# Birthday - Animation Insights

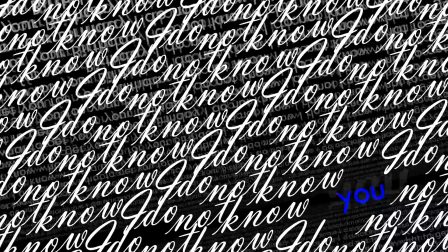[61:26]
I think this is a really cool effect because each no moves the same way,
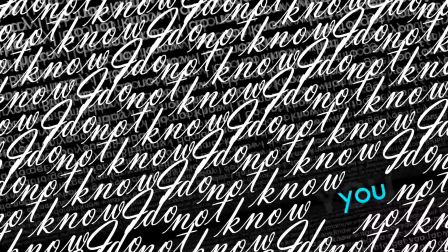[61:31]
each not moves the same way, but each I do not know moves differently.
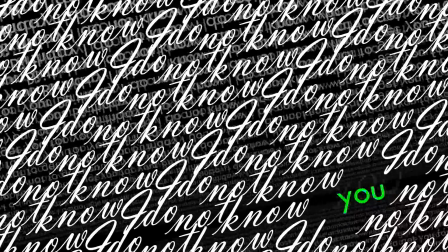[61:38]
So therefore, it's like it synced between words, but it's not synced between different words.
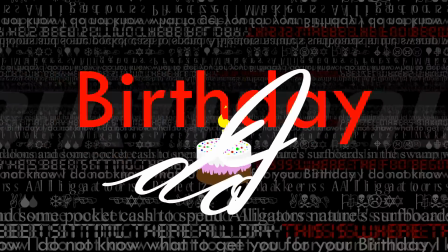[61:46]
Yeah. And then the very final bit, where the birthday text like shrinks into the background,
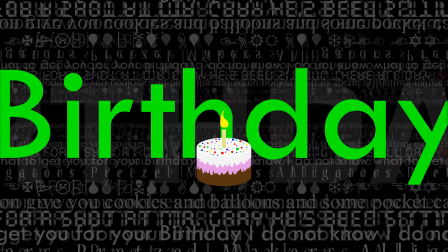[61:53]
and because the 3D text is like synced with it, it like moves with it.
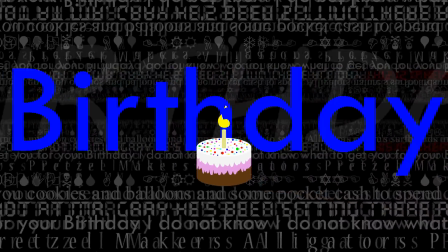[61:58]
It kind of looks like you know that effect where if you
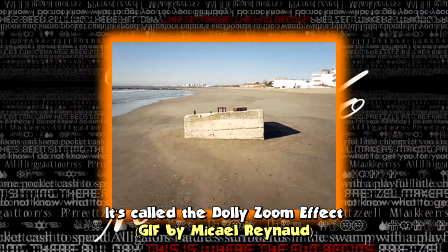[62:03]
start if you have a camera and you have a focal point and you're looking at it,
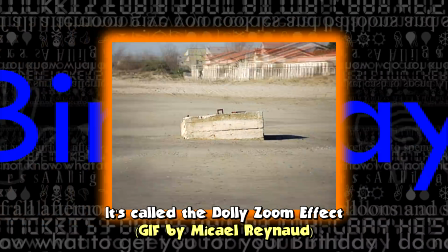[62:08]
it's like if you if you start off zoomed,
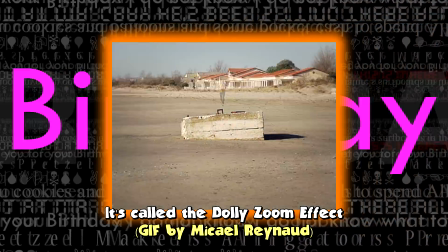[62:12]
like really zoomed in but far away, and then you move to zoomed out but really close,
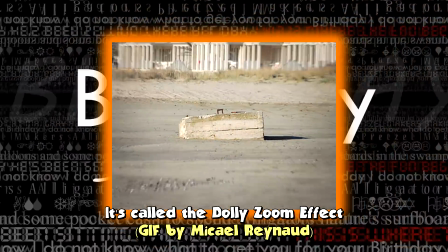[62:19]
but the focal point like doesn't move, then it does this really cool like 3D effect field of view thing.
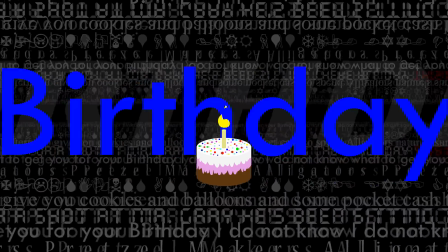[62:25]
It's a neat thing. That's kind of the effect I get with it's not the exact same thing, but that's the effect I get with this.
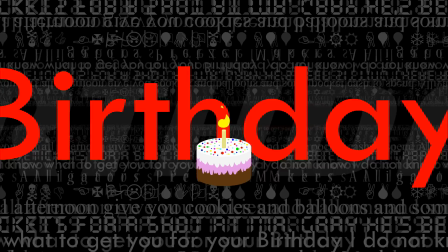[62:31]
I wanted it to be like one final nuts thing happening, and then everything goes gray, and
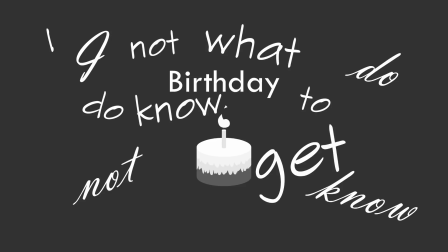[62:40]
to coincide with the rest of the video,
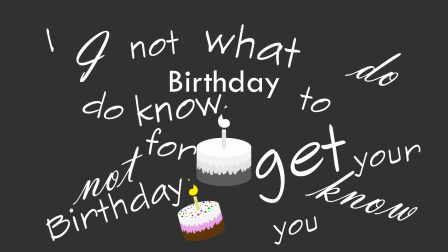[62:44]
like it starts off really calm and then it gets really nuts,
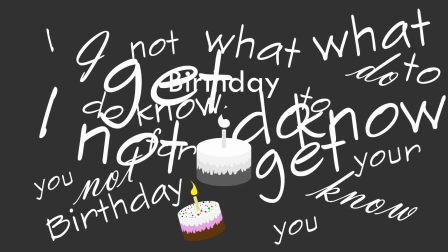[62:49]
and then this very final bit is the most calm of it all, where it's just like everything is turned off and we're just back to chill normal.
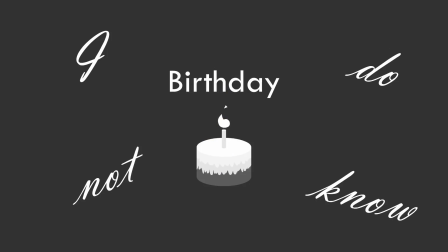[62:58]
The first screen you get is the I do not know with the birthday and the cake in the middle and everything, and they're just chilling, just like it did in the very first chorus and the such. And the text coming on screen with
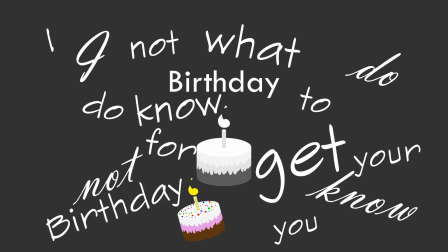[63:12]
how, I mean, this is exactly how it showed up in the rest of the video, where the text comes up when it's spoken.
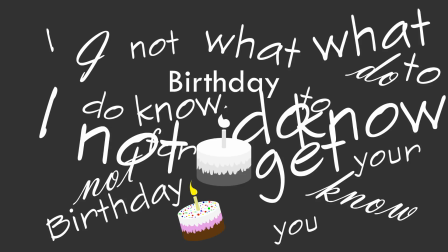[63:19]
But here, it's like, there's like no order to it. It's just sort of coming out without like a predefined like beat.
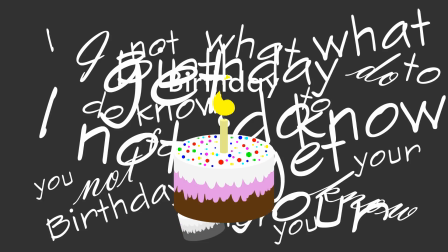[63:26]
Yeah, when I said I did everything based on a computer,
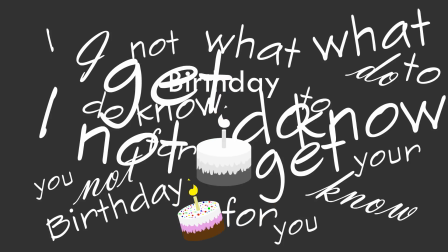[63:30]
obviously this is all like done by hand, because when it was made, it was done by hand.
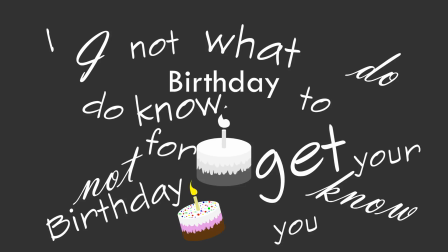[63:36]
So it was like completely out of sync. But that's fine, it didn't take that long. But yeah, so I do not know what to get you for your birthday is spoken twice. In the first one, you just got the text showing up alongside everything else, and the birthday cake still showing up, and it's still chilling.
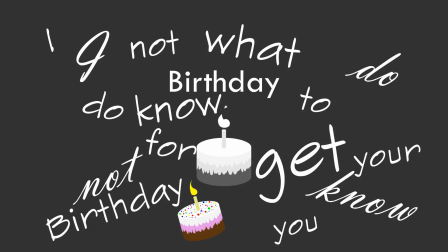[63:51]
They're still bobbing up and down with the guitar strums.
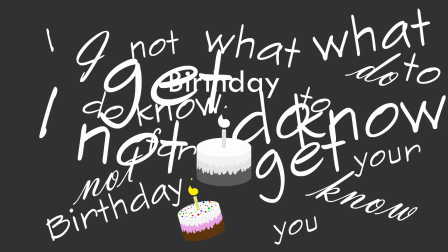[63:56]
And then the second one is just like, because there's no more room on screen, it's just going over all the text now,
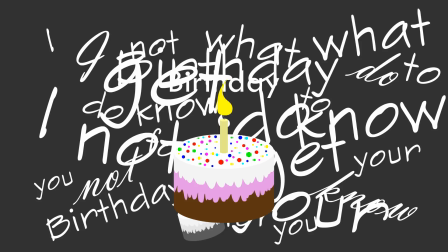[64:03]
and that's just like how it feels, just like everything's kind of a mess. But that's okay.
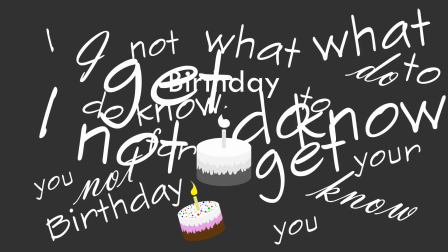[64:09]
It's okay to be a mess sometimes. The very last birthday
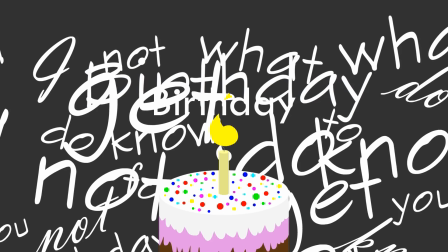[64:15]
you see, you can barely read because there's just so much going on. But there's that stupid cake just chilling.
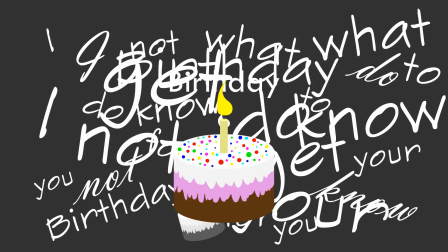[64:22]
It's still the anchor. It was there at the very start. It was there during the mess, and here it is at the very, very end. And it's the only thing that still has color. It's the anchor. It's the anchor to everything else. This stupid cake. The final thing to address with this video is how it ends.
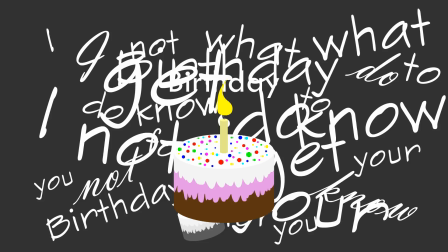[64:42]
I mean, I did just talk about how it ends. Obviously, I talked about the gray text bit, but no, I'm talking about how the video physically ends. I wanted it to be jarring. Just like everything else,
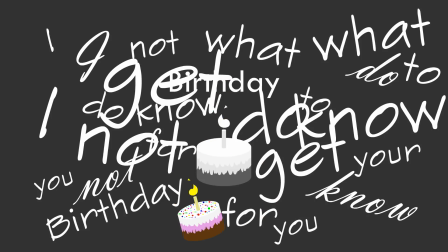[64:54]
this might be a subjective me thing, but when I listen to the song,
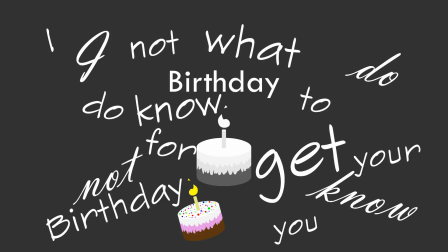[65:00]
it doesn't end when the last guitar strum ends, it ends a little bit after that.
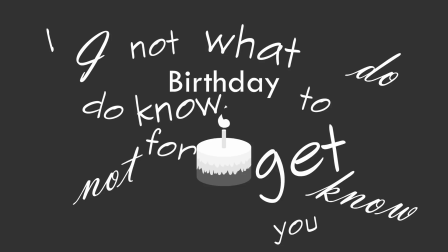[65:05]
If you listen to the actual song, oh, I probably should have mentioned this, the actual song,
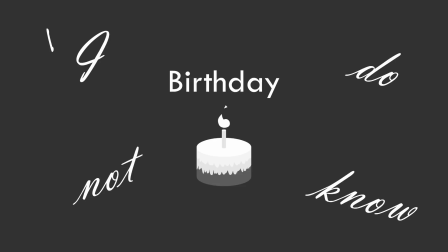[65:10]
you can only listen to officially from Neil 2 ways.
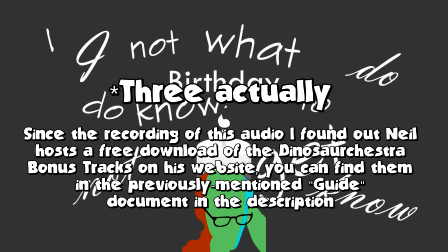[65:15]
Way number 1 is by purchasing a physical Dinosaurchestra disc,
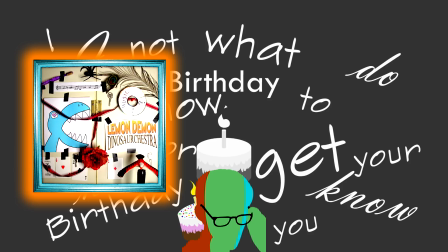[65:20]
which is currently discontinued, because this is a bonus track to the Dinosaurchestra album.
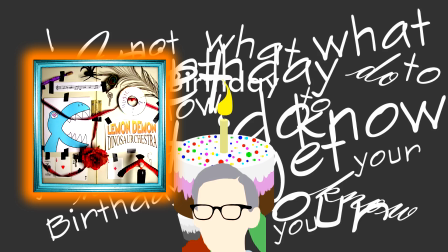[65:27]
And although Neil sells Dinosaurchestra nowadays, he does not include the bonus tracks with it for some reason, because a lot of them are really good.
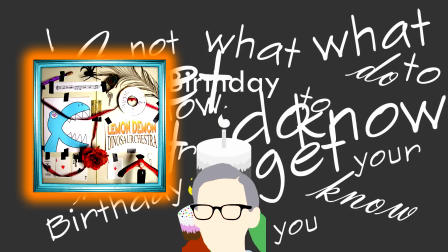[65:35]
This is one of them. And likewise, the only other way you can officially get this song is by downloading it off Neil's Patreon
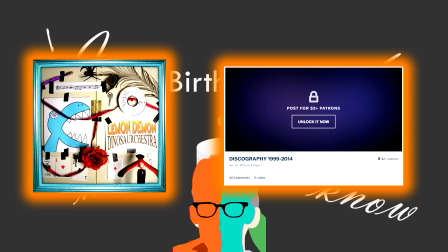[65:48]
discography, which is essentially like a big list of all the songs he'd ever made between the very start and it's not current day. It's like 2015, I think.
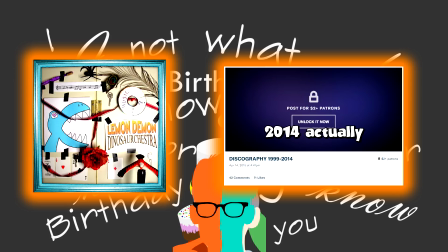[66:02]
All those songs, and I'd personally say you should go for it because there's a lot of really good songs,
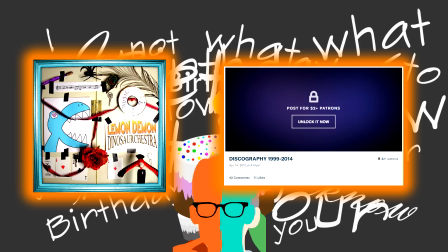[66:08]
and I think he's like as much of an internet icon as he is. I still think he does not get anywhere near the attention he deserves, which is part of the reason I want to make so many music videos of his stuff.
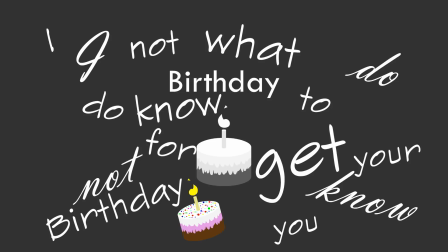[66:21]
Where was I? That's right, I was talking about the end of the song. So if you listen to the actual sound file,
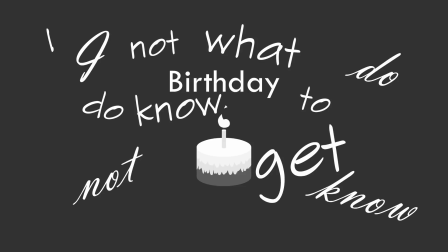[66:26]
there's a tiny bit at the end of the song that, like, kind of like a brushing aside,
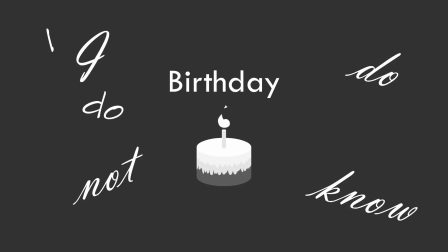[66:34]
like maybe he's putting the guitar away or something. I omitted that.
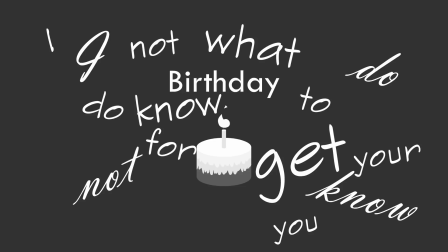[66:37]
I said that this is sort of like a subjective me thing, but when I hear the song, I'm used to hearing the
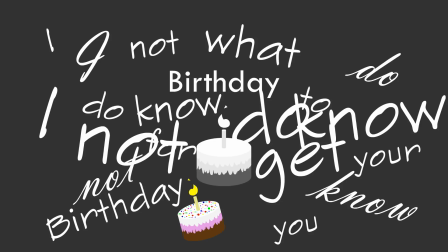[66:45]
short guitar brushing aside bit before the MP3 ends.
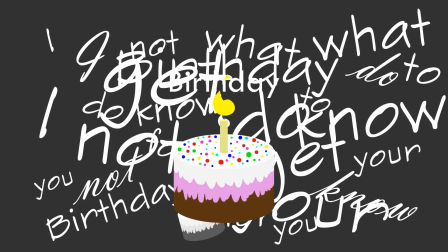[66:50]
However, I cut that out of the music video, and I have the video end before that brushing would even happen.
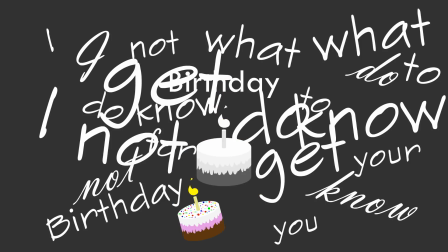[66:59]
So likewise, when I watch this video,
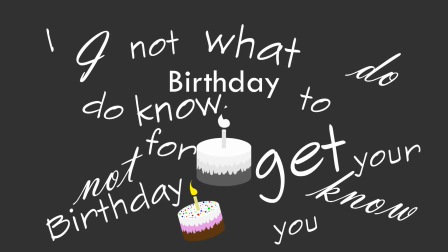[67:02]
I picture it ending far more abruptly than it would to somebody who'd only ever heard of the song through the video,
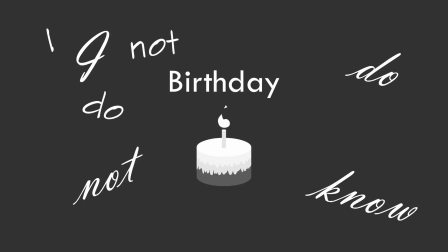[67:09]
which means that technically it doesn't mean too much for anybody who didn't listen to the song the same way I did,
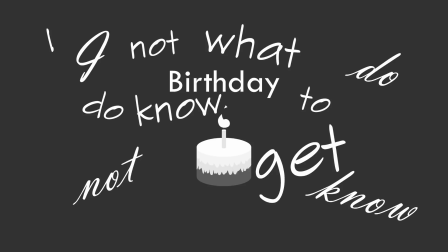[67:16]
and evidently not many people did. In fact, the only other upload of this song on YouTube right now is like by some guy,
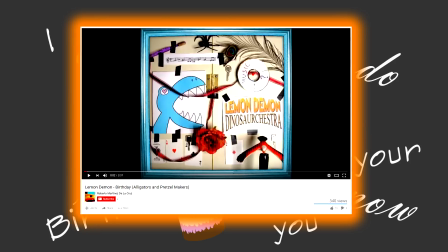[67:23]
and last I checked, he only had like 200-ish views on the video.
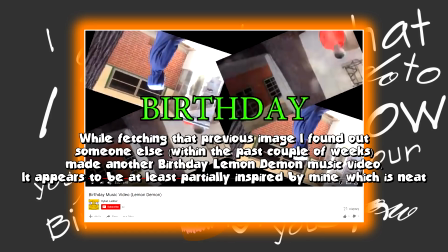[67:27]
So yeah, this is a very unheard of song, which is a shame because I really like it and it really resonates with me, and that's why I made the music video in the first place,
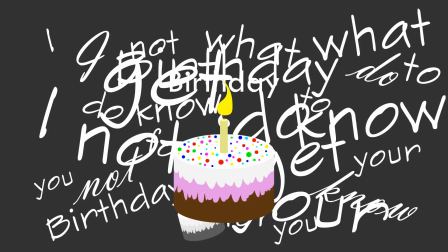[67:35]
so that people could see it. Yeah, and right. Finally getting onto the...
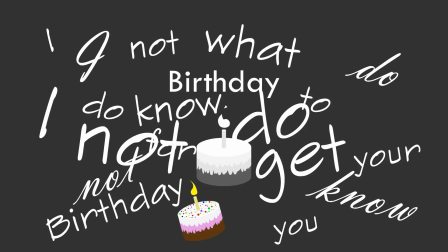[67:40]
No, I did kind of describe the end of the video, the idea that like it's abrupt.
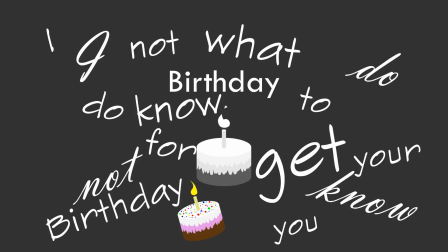[67:46]
It feels abrupt. It might not be abrupt.
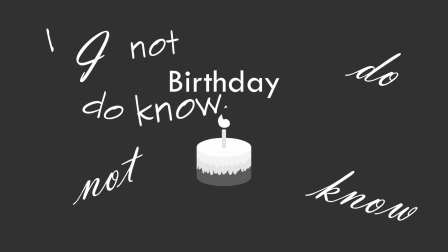[67:50]
It might not be abrupt to most people, but it feels abrupt to me, and I want that to be jarring. The one final knock in the head the video gives you, it's just like, whoa, I just watched a video.
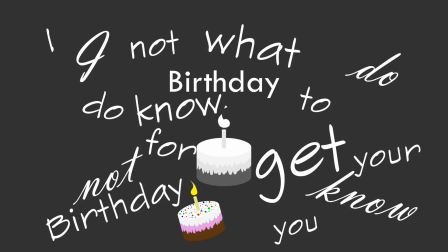[68:01]
That's the feeling I wanted people to get out of this. I wanted people to watch the video and go like, whoa.
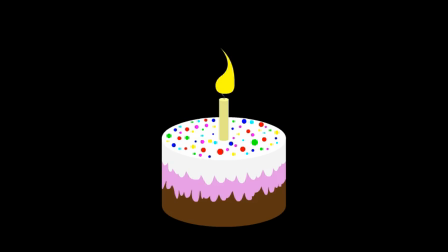[68:07]
Basically. Alright, so that was a mess, and way longer than I was expecting. I was expecting like 20 minutes at most. I am at almost 2 hours recording this. It's obviously going to be cut down, but yeah, well, an hour and 50 minutes. The point is that I've been here,
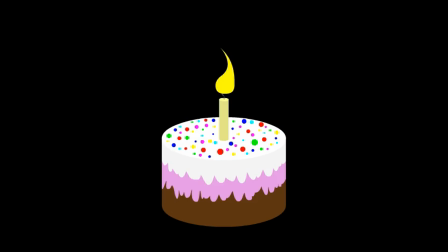[68:26]
and I'm glad you spent the time listening to me talk about my birthday animated music video.
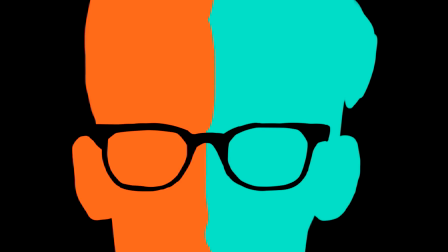[68:33]
And shout outs to Neil Cicerega. It is a weird surname.
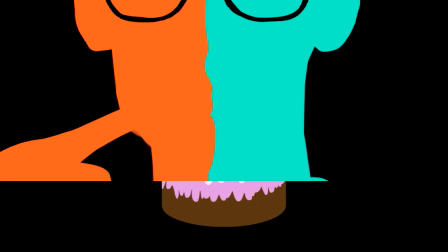[68:39]
For making really good music, and like not enough people listen to his stuff, and I really like his stuff.
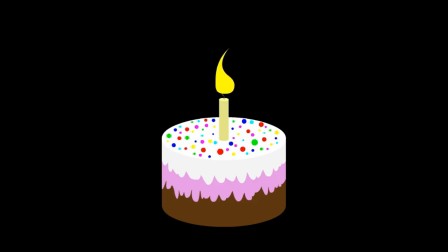[68:45]
And if he was listening to this, which I know he's not, I want to make more music videos, and I hope that if I do, I hope that you watch them and you enjoy them. But I know he's not. I know he's not listening to this.
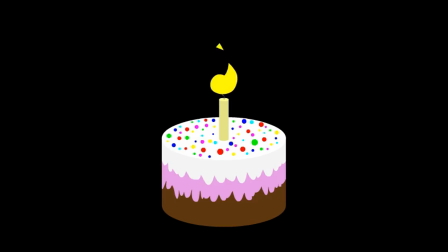[69:05]
There's no way he would put 2 hours out of his way to listen to a guy make a video about a song that he made a decade ago. Anyway, Thank you for listening to this mess.
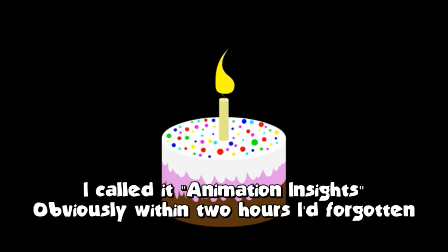[69:17]
I think I'd like to make more animation analysis videos. This is like an idea that I sort of had,
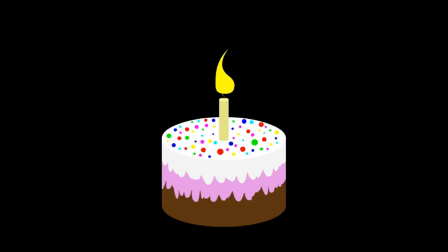[69:25]
because there was a lot of things that got into this video that I've just sort of kept to myself that I hadn't told people about, and now like I'm thinking, well, I mean, people would be more interested in the video if they heard about these things, so here I am talking about them. I'm thinking doing the same things for other videos I've made, maybe a lot of my older videos as well.